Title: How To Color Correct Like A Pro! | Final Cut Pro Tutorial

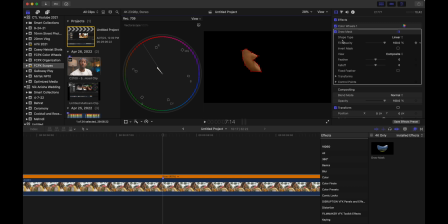And as you could see, it is too green there. So what I'm going to do here now is do another correction. I'm going to come into the hue saturation curves that we had mentioned in our last video. I'm going to go to hue versus hue. I'm going to take the color picker there and select my wife's skin. That's the point there.
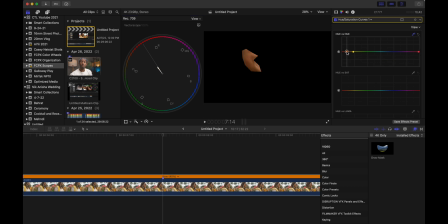And then I'm just going to push this up, and then you could see the line there is now fixed. And now if I take the mask off, let me make this a little bit bigger for you there.
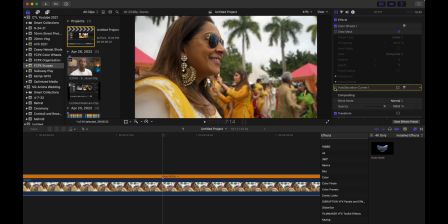And as you could see here, if I change it, it's a subtle change, but look at the skin, how it changes there, and it looks a lot more natural. The skin doesn't look as sick there. And I like to balance my entire image to that to make sure that it is set there.
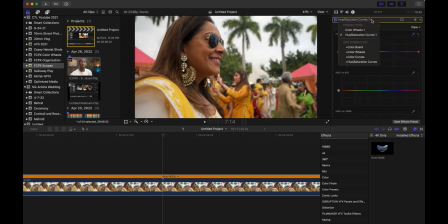And then we could come in here and just add a little bit more contrast if we wanted to with our color curve there.
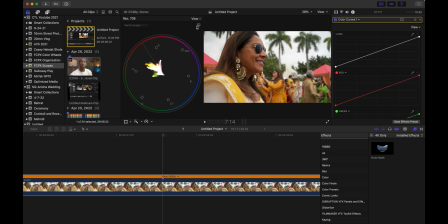We could just do a standard, let's bring back up the Luma curve here, get a standard
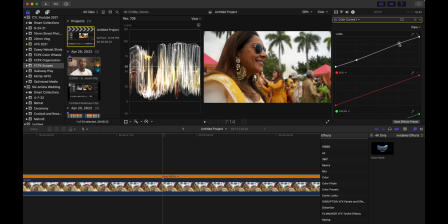little S curve going here. Just a little bit more contrast in there. Now we're kind of getting a little stylized there.
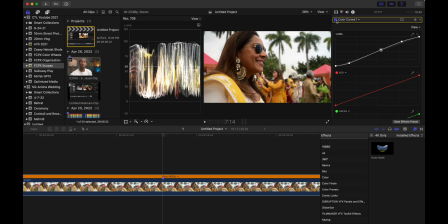Now you can see there we've added a little bit more contrast into the image there as far as color balance in there. And you can really see that change in the hair there as I flicker that on and off there. And I also kind of just faded out the blacks there just a tad bit there.
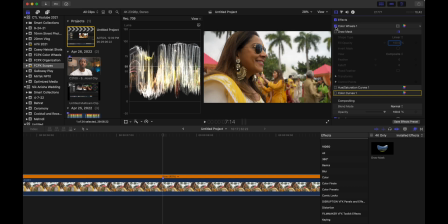So just in a few swoops there, we went from this to this to this. And then I added in a little bit more contrast there. Now this is the baseline for your color correction there. Now if I was gonna add a little bit of a look to this here and give it a slight gray there,
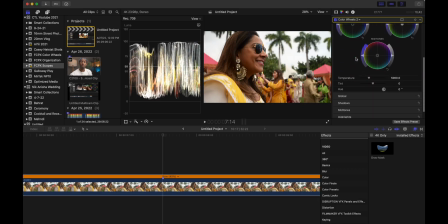what I would come in to do here is come in here, I would first mask out the skin
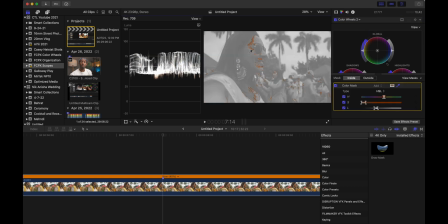because I don't want to affect the skin here. And we do see that some of the image here is in the same range of the skin tones there, but that is okay.
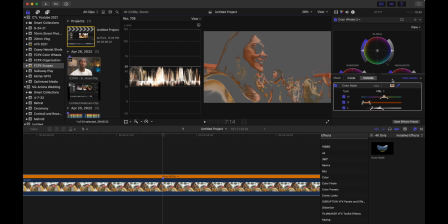What I'm gonna do here is come into here, let's turn this mask off there.
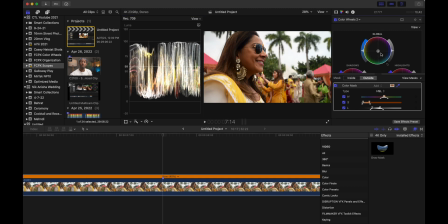And if I wanted to just push some teal into the entire image there outside of the skin tones there, we're gonna get this nice tealish look.
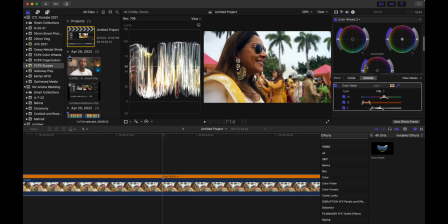It's gonna cool it down quite a bit there. And then maybe push some orange into the highlights there. It's gonna warm it up quite a bit there. And then also let me come back here to my hue saturation curve.
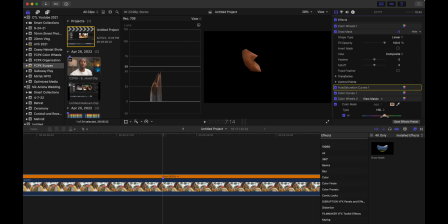Turn back on my mask just to be 100% sure there. Come back to the vector scope. Still on that line. And then I'm gonna come back to my hue saturation curve. I'm gonna add just a little bit more saturation into the skin tones there.
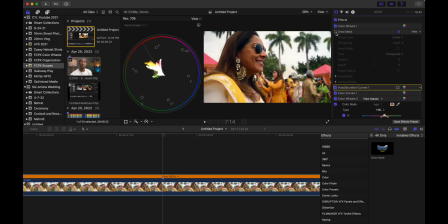Just a tad bit. Let's take the mask back off. And then boom. Went from that to that. And we have a nice little look there. And there we go there. And just to give you guys an example of how this looks here, this is another clip from the same wedding party here.
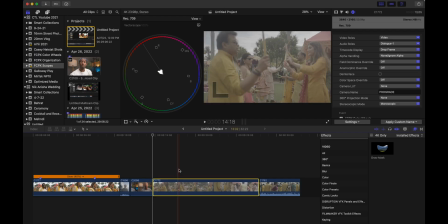So we're starting here in S-Log. If I go into here, same thing. Do the LUT. Boom, that kind of brings it to Rec 709. I'm gonna come in here and copy, and then I'm gonna special paste here, just Shift Command V,
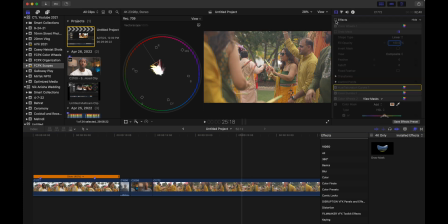retime there, and then this clip just went from this to this all in one fell swoop there.
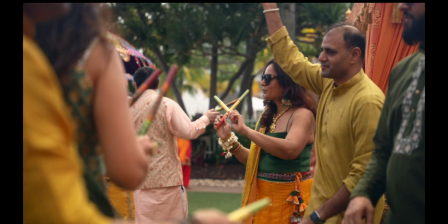If I just play that back there again for you, it looks pretty amazing.